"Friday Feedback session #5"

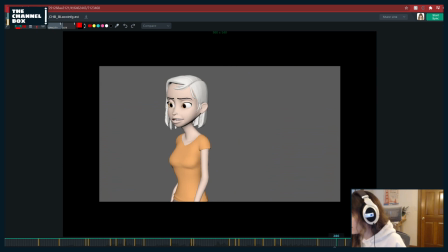2648s
It's going to be a long stream today, kids, so strap in. It'll be fun.
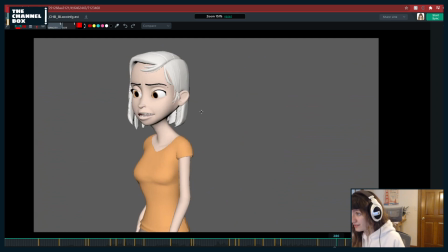2654s
I'm currently not working today, so I'm just here for extra feedback too. So I know a couple people have already put stuff in the Discord. So if you guys have any shots you want me to take a look at, it will probably be a while, but if you have something you want me to take a look at, I'm more than happy to. So,
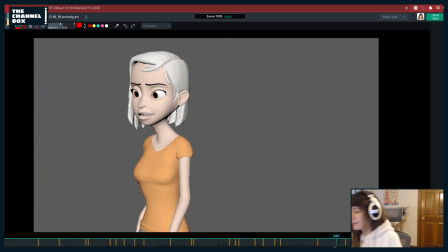2673s
okay, cool. Just checking, make sure I'm not missing anything. Okay, so let's see.
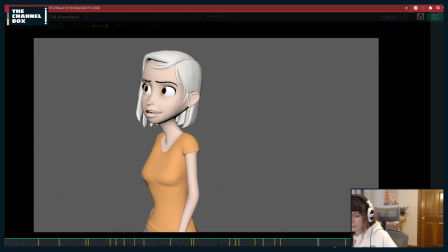2678s
Any last notes?
I haven't taken a dump since Wednesday morning.
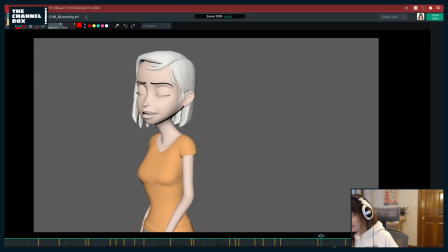2685s
I really like where you're going with this last part too.
Wednesday morning.
Only thing I'm a little worried, no, this here. That hand I think can go.
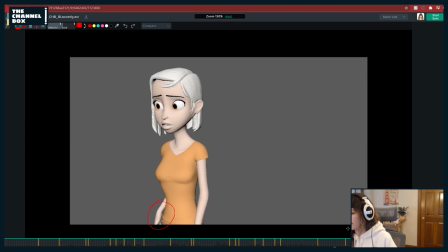2696s
I might really play this kind of like we talked about last time.
Wednesday morning.
I like this pose, like where you can still see that arm. I might try to like, you know, we were just talking about not mirroring,
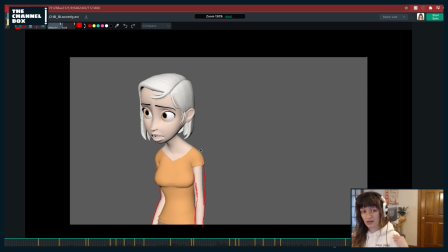2712s
but it'd be kind of nice to get the same feeling. And also these shoulders are nice slumped, but one thing to always keep in mind is rotate Z, or, you know, translate Y, whatever you're doing, with the shoulders is only half of it. It's like 50%, but then the other 50% when you're doing a slump is rotate Y with the shoulders, of bringing them in.
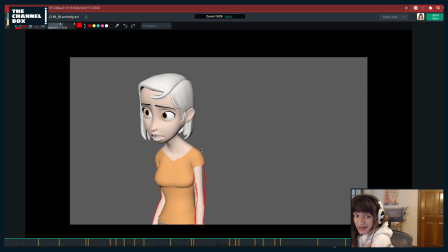2729s
And you want to see a little bit of like this back part of the shoulder, that's what will make a slump. So getting her shoulder, which it's really difficult to draw, but basically like this, right? Like if this is her shirt sleeve, you kind of, I drew this terribly, I'm so sorry,
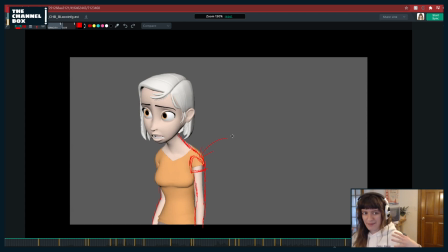2746s
but basically like you want to see a little bit of that back of her back, if that makes sense. I don't know. The same thing here, like the shoulder will actually be more this way because you're rotating it in Y and rotating it forward.
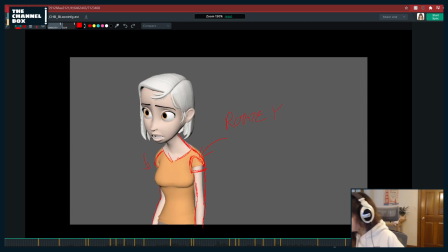And just watch it, like, I think it will fix it once you add some rotate Y, but just watch out, like, right now, if it's just as it is with the shoulders and stuff,
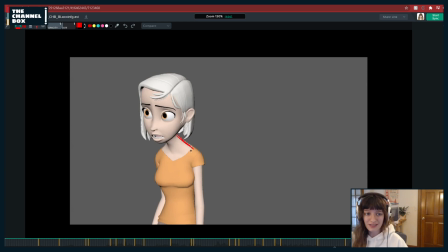2777s
this neck feels kind of strange, because also Aya has a very cursed neck that is a lot to deal with, so, just be aware of that, like, right now, that's just a lot of, like, that upper shoulder, like, trapezius, is it trapezius muscle? Whatever that is right here, but,
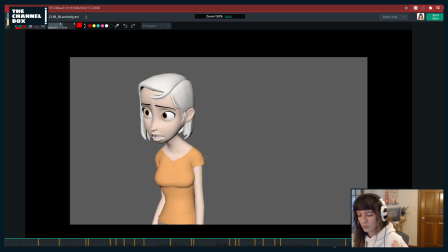2795s
just make sure that it's not as much, and try moving it in the shoulders in Y, moving it in to slump, and if that doesn't fix it, then you might have to bring, like, back off a little bit of that neck coming forward, or add some more,
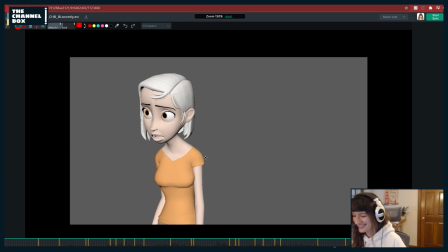2809s
I answered my own question, add some more rotate X to the chest forward, because right now the neck's doing all the work, and there's no sympathetic motion. Like, if I'm just doing it, like, you can't see because I have a big hoodie on, but, like, if I'm just slumping with just the neck, that's kind of what Aya looks like right now.
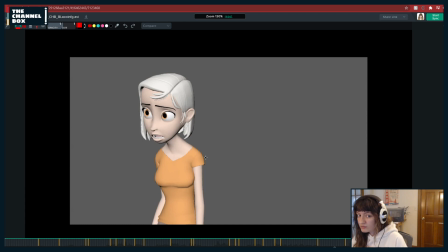2825s
But then if I add just a little bit of, like, rotate Y with, literally, or not rotate Y, like, literally rotate X with the chest while keeping the same neck, it looks like a slump. Instead of, like, this is, like, strained, and then this is, like, slumpy. So, I'd add a little bit of rotate X with the chest.
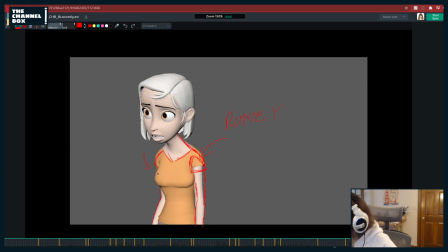2842s
I think that'll help a lot. Like, you know, she'll be more here. And then basically, like, behind, this will be, like, what?
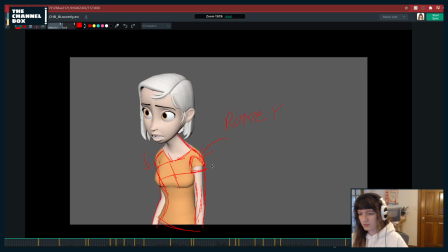2857s
Yeah, so this chest coming up this way. Basically, like, rotating it forward. But yeah, I think that'd be all my notes for you so far.
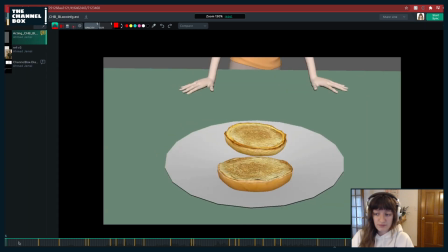2865s
Like, if you have any more questions or anything, please feel free to ask now or forever hold your peace.
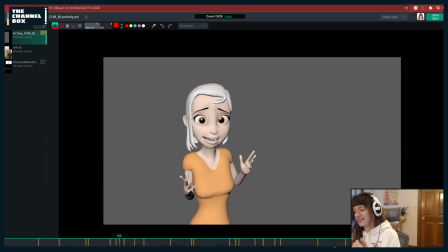2872s
But yeah, this looks really good. I'm really love to see like where it's headed. I think you have a really good timing and really good feel for that. So, whoops, it'll be exciting to see more in between start to get in there and really start to like define the motion.
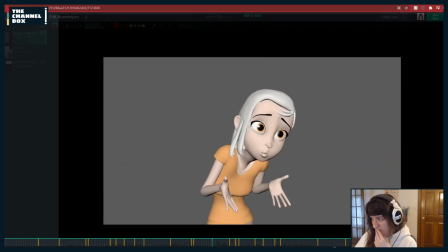2887s
I'm excited to see that. I have heartburn that is radiating my kneecaps, and also,
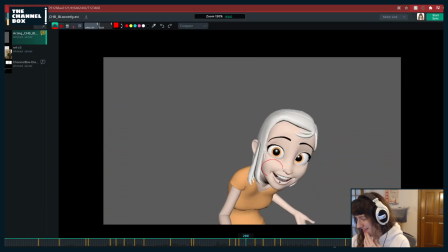2893s
big kudos to actually getting an appealing smile on Aya here.